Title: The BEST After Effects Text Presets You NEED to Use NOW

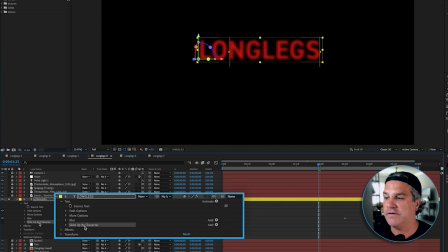(4:05)
The next step is we're going to apply the slide up by character, which I showed you in the animation presets. Now, I adjusted this one so that you can see that the type is moving in like so.
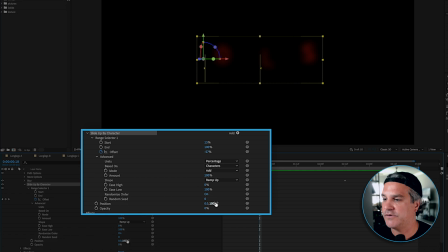(4:21)
By default, when you apply this, it's going to have a high value down here in the position,
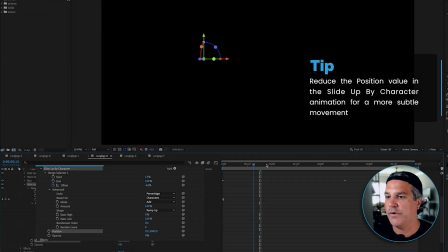(4:28)
something like 5,000 or 2,000, where it's making the type move from a really far distance up like this.
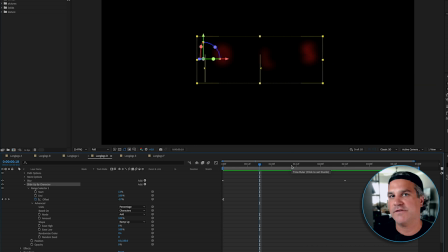(4:35)
And again, in motion design, it's all about the subtleties. So I just made it a very small value. I just need the characters to slowly move into place like this, right? So that's how it looks. Again, I'm using an ease out, an ease in.
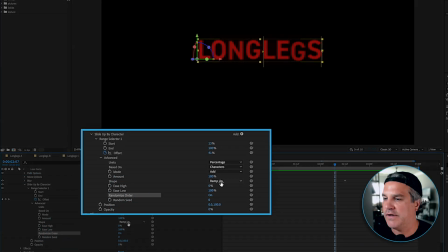(4:50)
I'm also randomizing the order and playing around with the ramp up, ramp down, those kind of things.
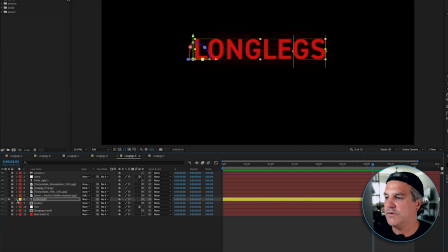(4:56)
Just kind of playing around, having some fun with it. Next thing we're gonna do is we're gonna apply a slide down by character.
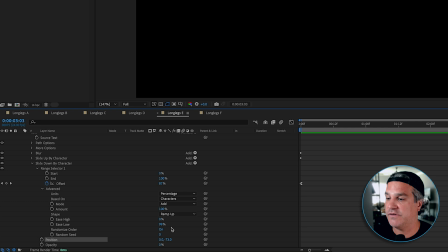(5:02)
And again, I changed the position to a negative 73. I randomized the order, and
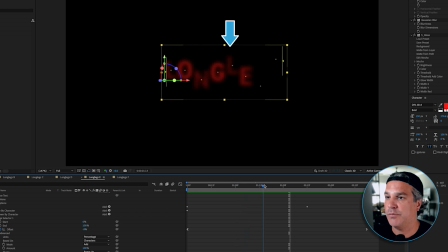(5:11)
now you can see there's type moving down, there's type moving up, right?
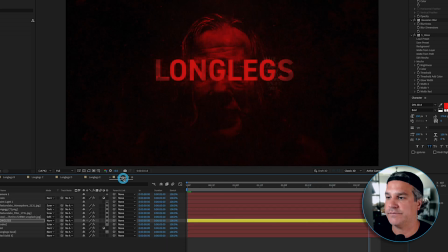(5:16)
It's just adding more visual interest here. Looking a lot more interesting. And finally, I added a scale property.
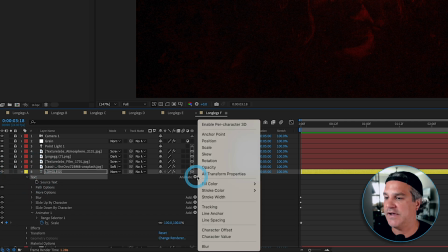(5:24)
So if I open this back up, I can select text, animate, and I can hit the scale feature here.
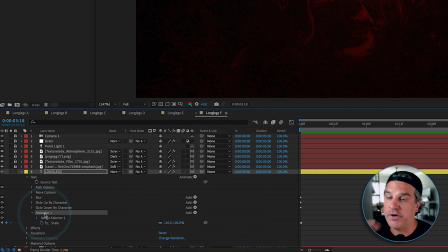(5:30)
And that is what Animator 1 is here.
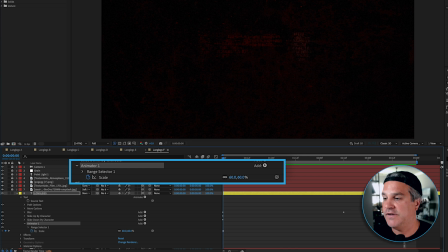(5:33)
And it's just a very simple keyframe from 60, size of 60, and it eases in to a size of 100. Now this just adds a little bit more speed to the type coming at the camera, like we see here.
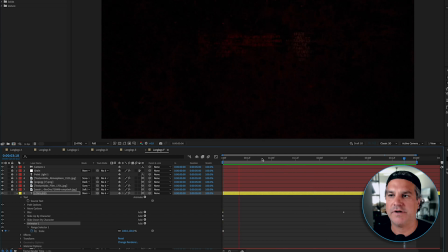(5:47)
And it just makes it a little bit more impactful. I didn't have to do this, but I thought, well, I could take it one step further by doing this. So that's what it is. And there you have it.
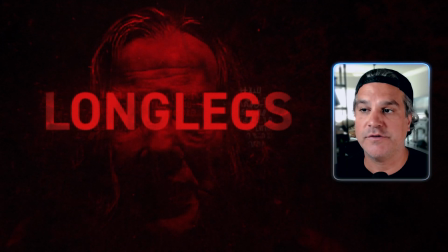(5:55)
We have a very cinematic piece of type over our poster for this movie, just by applying a few simple text animators to this. Now, if you've enjoyed this After Effects training, I highly encourage you to check out the Motion Science membership.
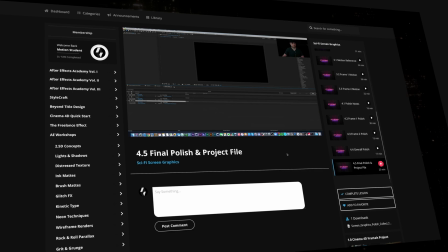(6:08)
Inside, I have a lot more trainings, workshops, and courses on projects just like this that are cinematic and atmospheric and just moody. By diving deeper, you're going to learn how to think like a professional motion designer, solve creative challenges, and elevate the quality of your work. I'll see you next time.